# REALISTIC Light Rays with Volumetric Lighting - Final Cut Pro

Volumetric lighting is one of the most filmic characteristics. If you didn't bring a haze machine to your shoot, with this plugin you can fix it in post. If we have a look at our shot we have some beautiful natural window lighting here. We can also see that the light flows in this direction because it hits the door quite a bit. Understanding the lighting in your scene is crucial to achieve a natural look with the volumetric lighting plugin. I will drop the plugin and jump straight into mask mode.
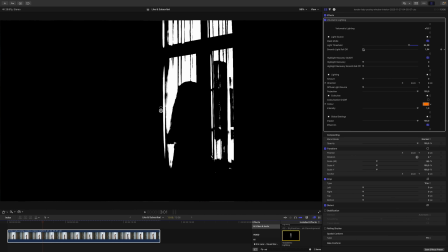(0:50)
Now I will select all of the light sources. I will feather them just a touch and there we go. Underneath, as with most of my plugins, you can find the highlight recovery section, we will worry about that later.
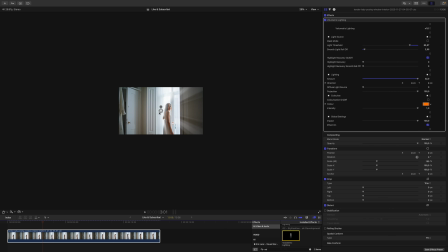(1:00)
Next you can increase the amount. Now I will zoom out and drag this point around until I have a natural result. So as mentioned before, the light hits this door so we should be somewhere around here.
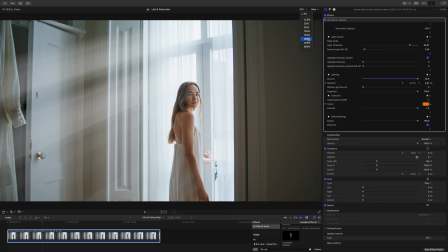(1:15)
Now let's have a look at the actual quality of our light and there are some issues. You can see these vertical lines here.
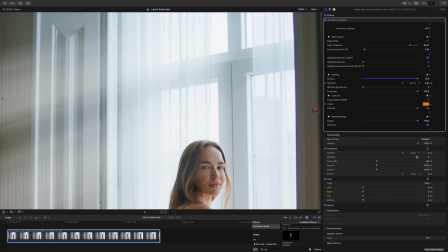(1:22)
They appear because of these curtains. This pattern just repeats within the light. To fix this we just need to diffuse the light source.
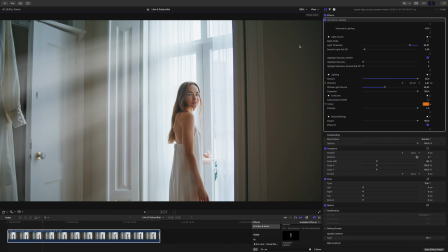(1:31)
And there we go. Let's zoom back out again. And I think we need to move the light just a tad. Since my onscreen controls are somewhere out of range and I don't want to zoom out to find them because they are here, I can also manipulate the position of the light with these sliders. I think I will increase the Y direction just a tad to make it fall a little bit more towards the bottom.
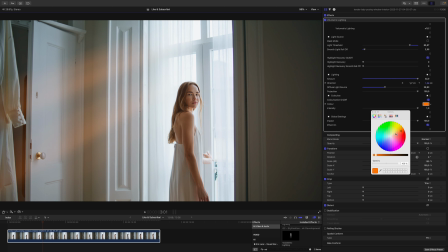(1:51)
If you want, you can colorize your light. I would also recommend choosing a very bright color and a very light color.
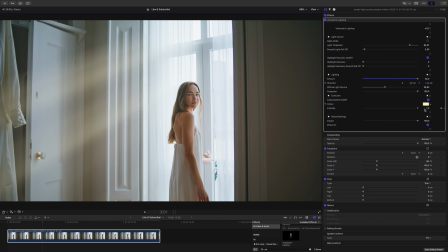(1:58)
So maybe something like this. Underneath you can also change the intensity of the color. I think something like this will look natural. We shouldn't make it too warm because the actual light coming from the outside is a little bit colder. Going back to the lighting parameters, you can see that we have a projection slider. slider. This slider controls how much of the light is actually visible.
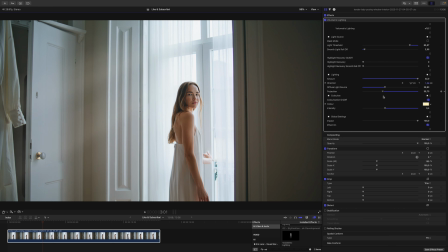(2:18)
And I think I will park it around here. Let's have a look at the before and after. This is before, this is after. If I drag the playhead around you can see that the light actually reacts to the changes in the scene. The only thing you need to take care of manually is the position of the light if your camera is moving. Unfortunately to do this automatically we would need 3D tracking or at least 2 point tracking, neither of which we can do in Final Cut Pro.
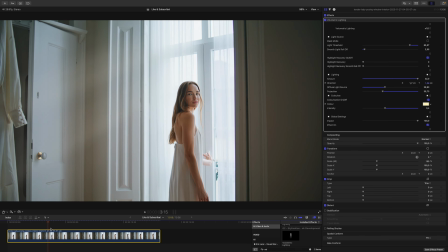(2:42)
With slight camera movements you will get away if you just leave it as is.
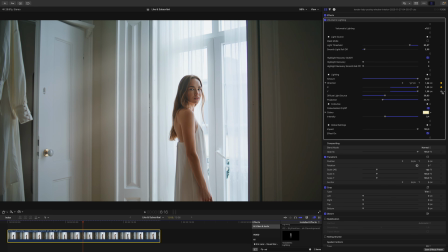(2:46)
However, if your camera moves quite a bit, you can always keyframe the position of the light and match it to the movement of your camera. Of course, the light doesn't need to move in the scene, but for the sake of this tutorial you get the idea.